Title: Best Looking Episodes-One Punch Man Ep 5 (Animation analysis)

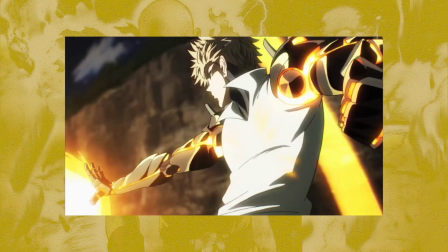Then thereafter we have some more wallpaper worthy shots,
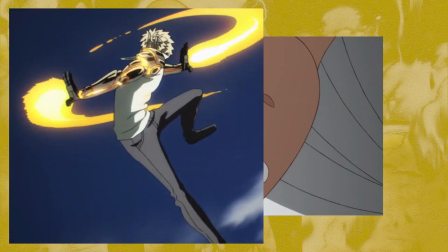and Genos spins around with once again some quite insanely dynamic poses and great character acting.
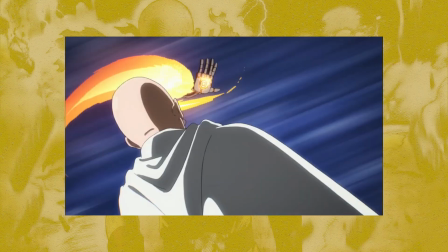The camera pans behind Saitama and we have some speed lines used on both characters,
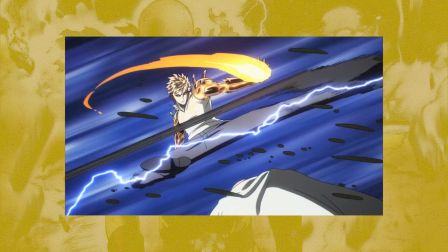and then there is this massive smear as Genos attempts to kick his opponent, as well as all the rocks flicking up from his attack.
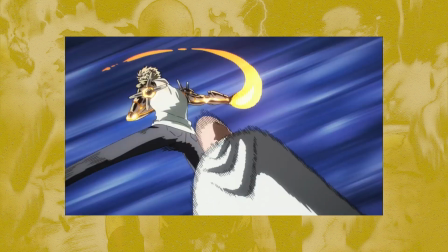Also having him flick around in this continuous spin gives build up right before this kick.
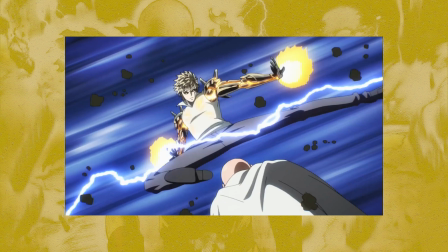Again, everything slows down after the attempt to blow, allowing you to take in what has happened.
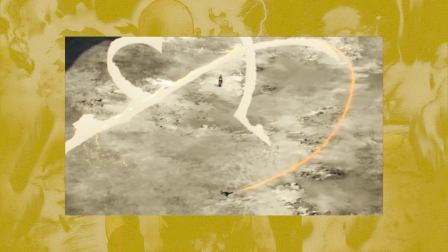Then we suddenly get this extreme long shot acting as sort of a bird's eye view over the battlefield, giving a great sense of scale to this battle.
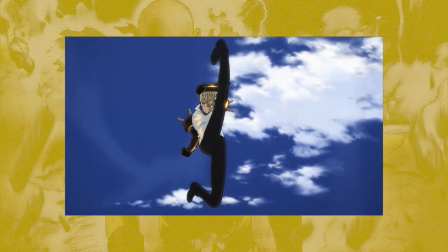Thereafter, one of my favorite parts of all, with another exaggerated pose, and the proportions get even more stretched as he plummets towards the ground.
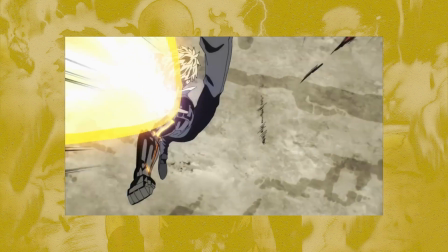Then a quick zoom in and Saitama is just covered in all these smears and dashes away, and there is also a massive smear trailing Genos.
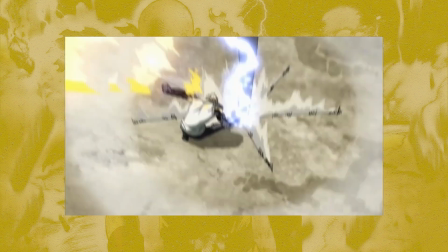Thereafter striking the ground, there's all this camera shake and all these bolts of electricity that just slice through these rocks,
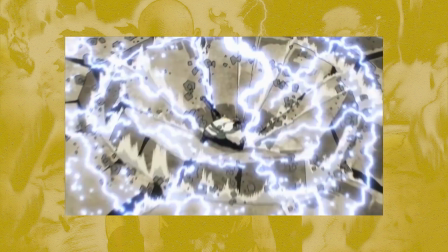and they somewhat envelop him completely as he gradually goes further into the ground, with dust and dirt completely engulfing him.
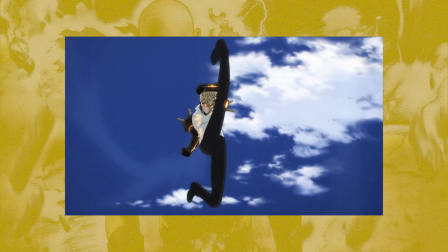And if that wasn't already visually spectacular, you have a really unique display of effects here.
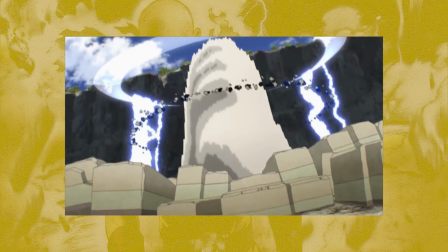For one, there is this curtain of lightning bouncing around this somewhat atomic ring with additional rocks floating in a ring pattern as well.
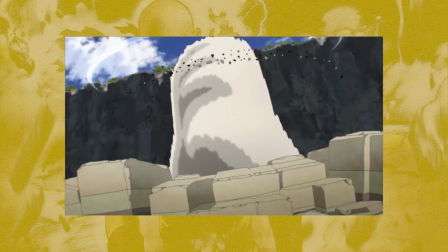Then there is the final explosion with multiple waves of dust that eventually cover the entire screen.
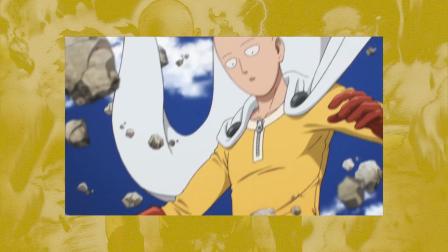The words could barely do justice to how visually spectacular this was, and further illustrates how insanely hard of a kick that was.
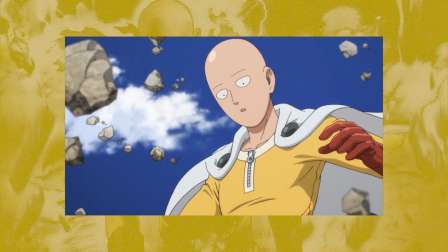And once again, you get this brief pause in between the cut, like we have seen, in between all these major blows, giving you a moment just to take everything in and breathe.
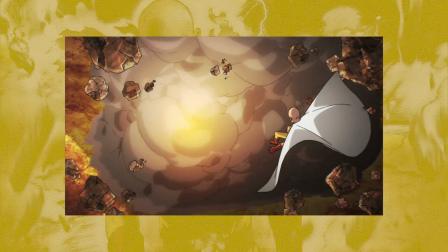Then the whole color palette changes as Genos charges up an attack, and you get a seamless transition as all the dust covers the shot,
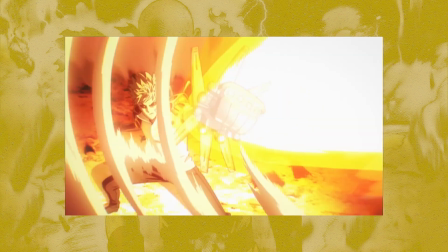and then when it begins to clear, you come straight back to Genos.
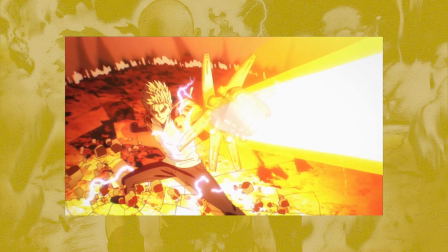It was also a cool little addition just to have him break the rocks behind him here as he plants his foot down, and once he increases the power, they then get shot out of there.
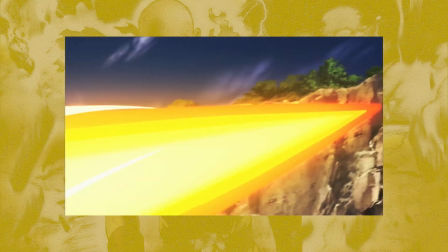It's all these small visual cues which give depth to these moments, even with like this ring of dust that surrounds him the entire time.
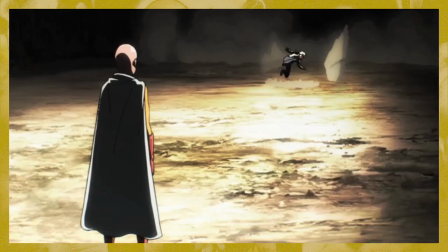Storyboard artist has continually composed shots so that you always have elements surrounding the character and your focus never leaves them once.
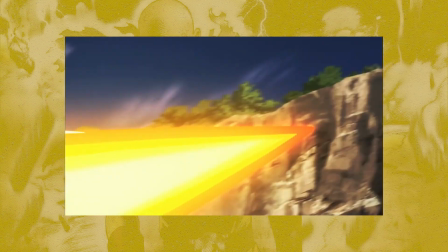Then finally, before this cuts end, we get a visual spectacle of all these flames with some quite unique shapes just plowing a hole in the cliff,
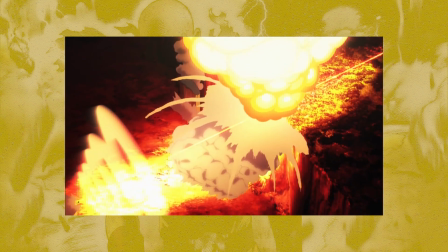and there is just a trail of burning embers left behind.
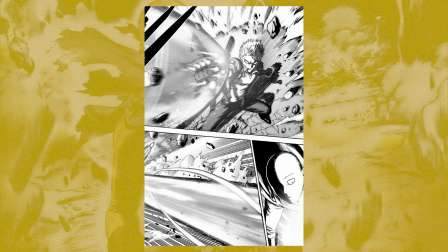But before things ramp up again, I have to give credit to Murata, which gave us in the manga some of those insane poses I love so much,
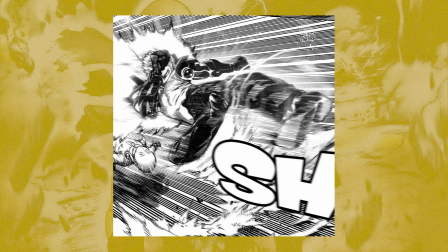like the initial kick at the start and the other one he does right before launching into the ground.
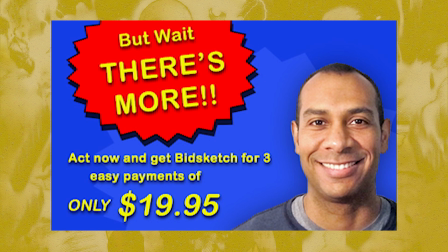So there was definitely a great base for the staff to build off from. But wait, there's more. So quickly after Genos begins to power up again to increase his speed,
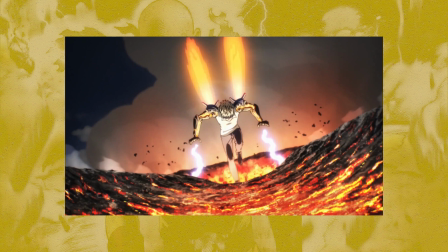and we switch over to a shot on a low tilted angle looking up to Genos with a dark vignette filter, it seems, covering the edges of the camera in shadow, and there is a slow build up as he is just floating from the burning crater he has just made with lightning coming from his hands.
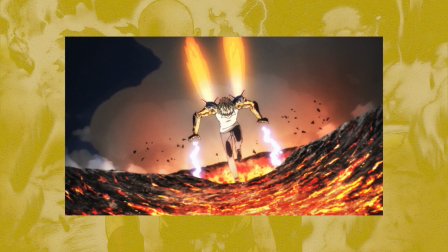The angle, the colors, the pose are so visually pleasing and really make this character feel like the powerful cyborg he is.
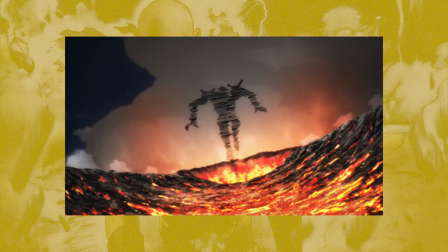Then in the next frame we get just a silhouette of Speedlines, and although quite hard to see in motion, he does do a lap around the crater. First, like, you have this small group of Speedlines on the other side as well as here, then again in the next frame, and you are just left with lightning and rock.
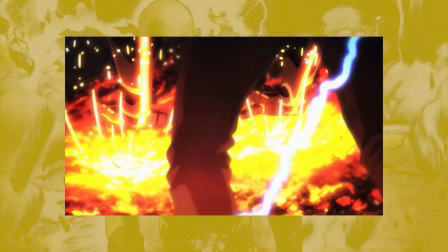And when in motion, you get an incredible sense of speed.
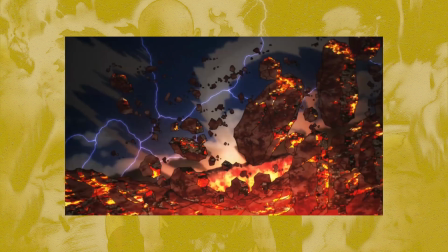You barely get a glimpse of the Speedlines, and the main thing you are just left with is all this rubble and camera shake.
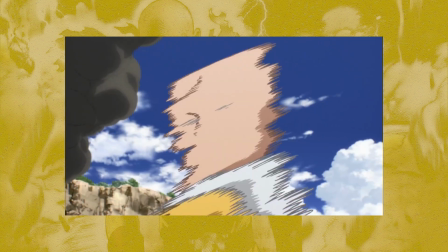Anyway, Saitama becomes just one large smear and zips away,
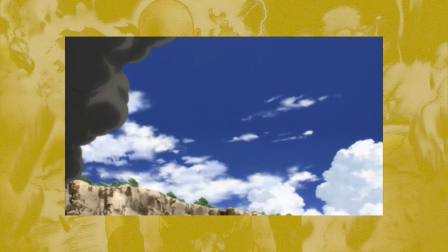although I did find it interesting that after all the smears he then stops and returns back again and then disappears again. Anyway, you then see a shockwave in the corner of your screen.
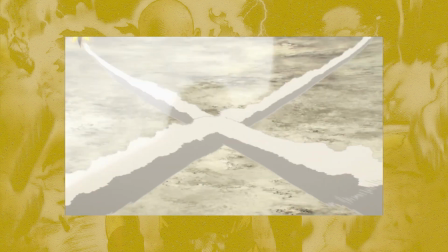Once again, it sells the speed of the characters with the fact that he is already being engaged directly after disappearing off the scene.